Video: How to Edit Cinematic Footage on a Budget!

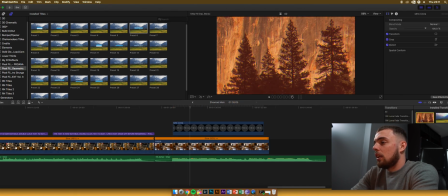[10:29]
The song wasn't timing up with the logo transition, the Twitch transition that I used,
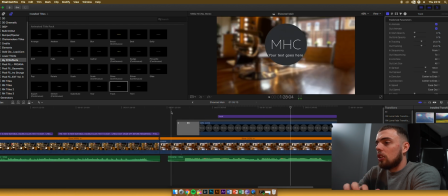[10:36]
so what I had to do was kind of replicate the kind of knocking noise that was in this part of the song as well, which was interesting. So as you can see, the text there as well, I make it a bit bigger, make it come in a bit
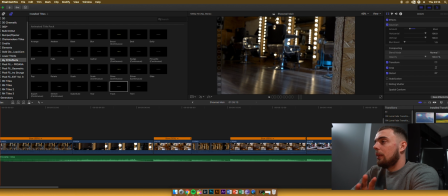[10:54]
more, and then it twitches out, and that is essentially that.
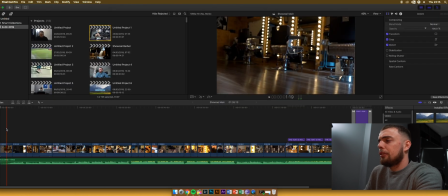[10:59]
So take one. Final Cut crashed on me there for whatever reason, so I take one there, and
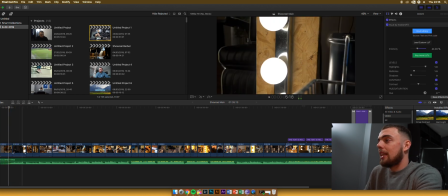[11:08]
yeah, that's pretty much it. I just go back now and make sure the color is set.
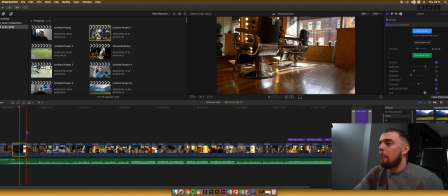[11:15]
I actually used a teal and pink LUT that I really like,
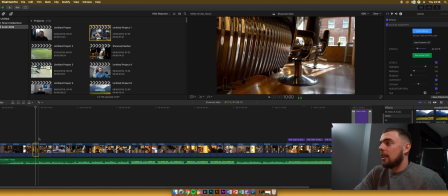[11:21]
and I have it set to a particular kind of preset that I really enjoy.
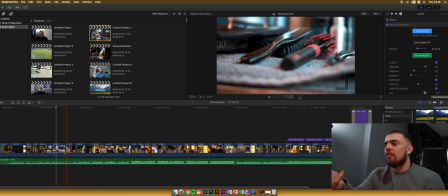[11:28]
It doesn't over teal and pink it,
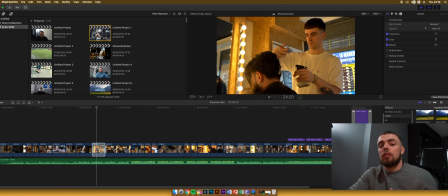[11:30]
and it's just enough to show the difference between those yellow clips and the white clips.
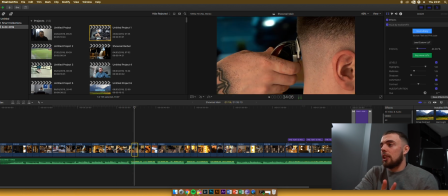[11:38]
And that's a great tip for those of you wondering. The LUTs actually help change the whole complexion of the clip.
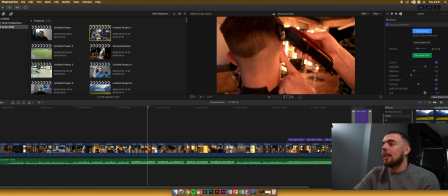[11:46]
As you can see in that yellow one with from the back of the head, it was extremely yellow, and I tried to adjust it a bit more than I probably should have, and then I end up just saying,
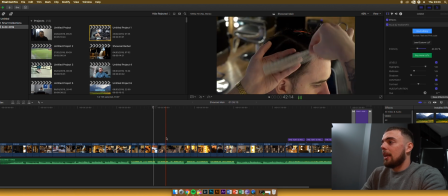[11:58]
you know what, it's not working, let's just leave the plain LUT on it and leave it at that, and just walk away.
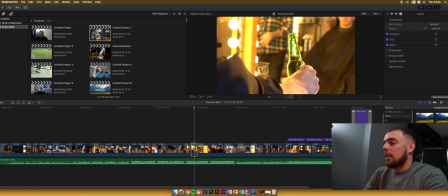[12:07]
Another one here of them drinking the Heineken, that was another problem that we had.
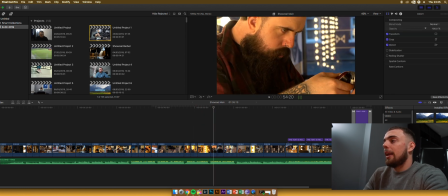[12:12]
Obviously with a LUT, it makes it look much better and blends into the video that bit more. So I am just coming to the end here. There's about 30 seconds left on this speed through.
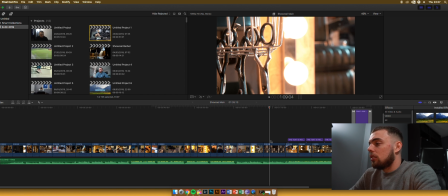[12:23]
We're just finishing up here. So yeah, it's just basically finishing off the color and then the end product.
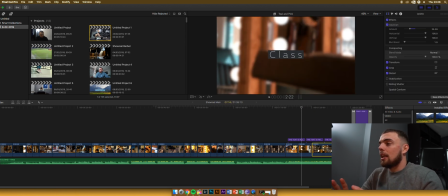[12:32]
Don't forget, when you are editing these kind of clips, don't forget to color correct the
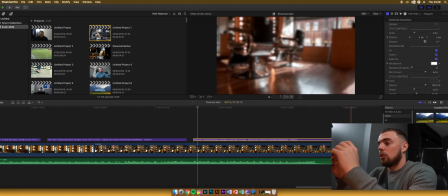[12:38]
videos in the background of underneath the text and stuff like that, just to add continuity to it and make sure the job's finished.
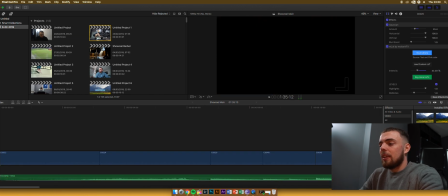[12:47]
As you can see there as well, the audio, I fixed the audio on it, and it leaves this kind of cool little kind of hanger towards the end, just before the logo shows up, which I actually think is really nice. So it goes dum dum dum, and then it shows the logo, which is great. So that's been it for today, guys. I hope you did enjoy this video, a little preview on my workflow, and it honestly is super simple to do an edit like this, and I hope you guys can take something from it. Know that it doesn't always have to be a complex edit. It doesn't always have to be something that's thrown into After Effects or played with. It can just be as simple as color correcting and lining up the video to match the audio, which is a really effective way to portray a cinematic kind of look, essentially. But apart from that, guys, I hope you did enjoy this video. We are back on it in this channel here. Thanks for all the love and support in the first video, and I will catch you all in the next video. Peace out.